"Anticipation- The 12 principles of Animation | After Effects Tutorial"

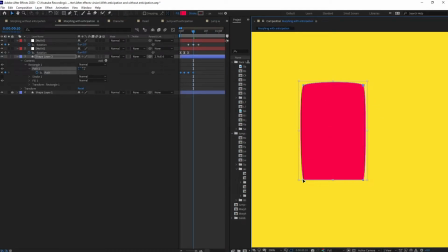(3:53)
can even scale it out scale it up a bit to add some overshoot and
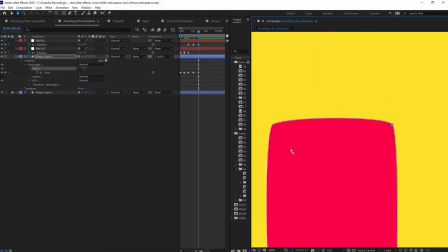(4:01)
at this particular point it let's add some more overshoot and after that if this whole thing will decay so that we can get a rubbery feel to it
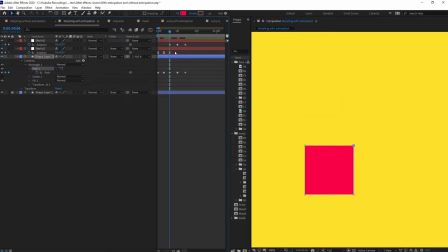(4:14)
now we are going to separate the layers and just parent this one with this one and
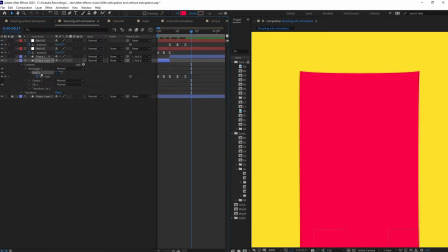(4:24)
then it will come to rest with its neutral position so
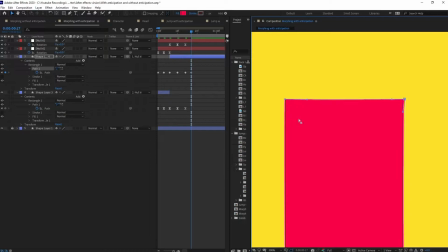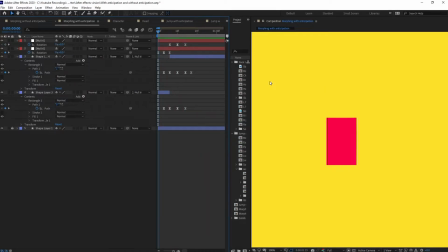you can see the difference in this animation it's looking like it's kind of
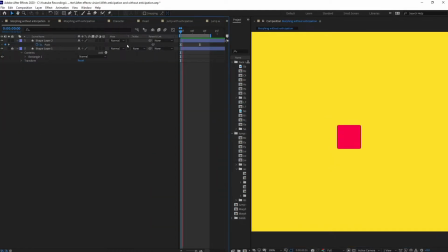(4:48)
exploding but if this animation is looking more mechanical doesn't really feel
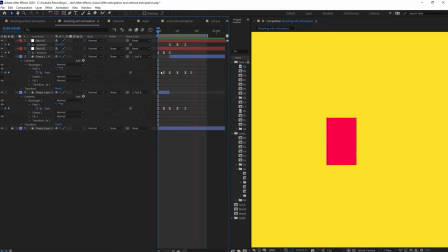(4:53)
good compared to this one so this is how and applying anticipation even in a simple animation like just a scale up or scale down can even make your
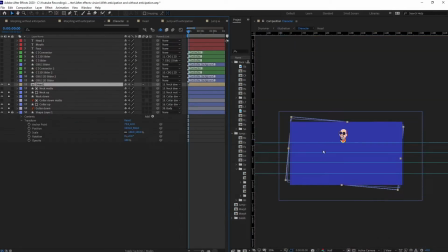(5:04)
animation look good so here is a head turn animation so let's apply the same
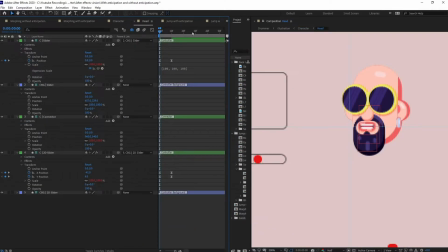(5:10)
technique in this one as well so here it's again looking very mechanical without anticipation so what we can do is we can even move it in the opposite side same is the previous one we have just scaled down and squashed it so in this one it's just
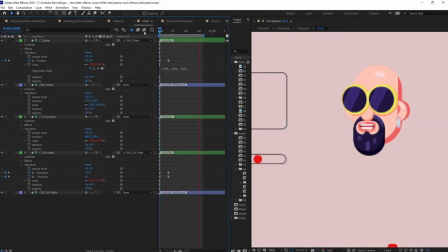(5:30)
turning its head in so we can just slightly turn it in the opposite side then again go for the main action so let's do that first of all I'm going to delete the keyframes so I'm going to add position on this slider slider of
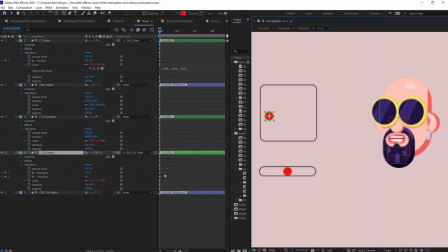(5:48)
the face then I mean jump on to next 4 frames now I'm going to move the head slightly upwards and also slightly left side let's give it one more frame now we can jump on to next 8 frames and
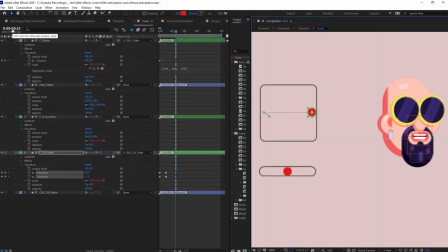(6:09)
move it in the opposite side and after that it will come to rest so i will jump
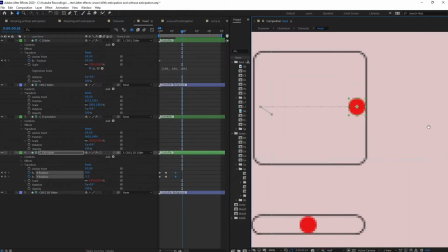(6:15)
on to next five frames and it will be somewhere around here similar to the rest pose yeah perfect and at the middle on
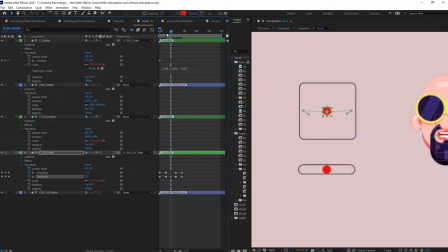(6:26)
the fourth frame we are going to move this move the head extreme downwards okay let's ease everything and let's change it to roving keyframe so
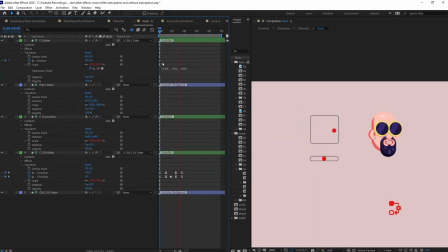(6:41)
let's check our animation well let's slow it down a bit yeah it's looking for better compared to the previous one previous one was looking very mechanical and doesn't looking that natural and even for the mouth we can do the same let's add position to this slider
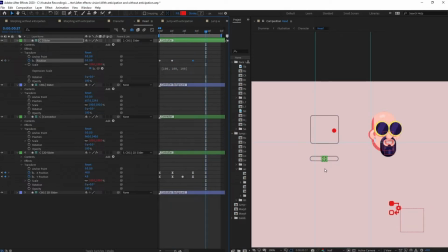(7:00)
now at this particular point it will just the mouth's shape will be somewhere around
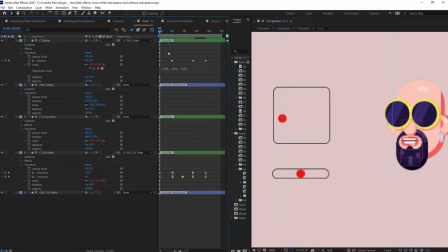(7:07)
here so before changing the shape of the mouth at this particular point let's scale it down a bit and also scale it upwards i will just move it to its extreme okay now let's ease ease
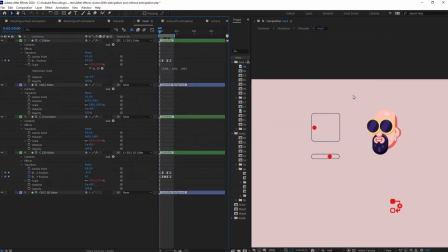(7:26)
and let's check the animation yeah it's looking like it's it's looking surprised or just shocked some kind of that feeling is getting but from the previous animation without anticipation there wasn't any life to it now
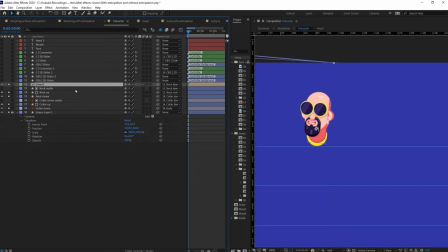(7:44)
again we can go even further we can add slight rotation to this head as well also some squash and stretch to it so let's delete up the all these keyframes and do it over here okay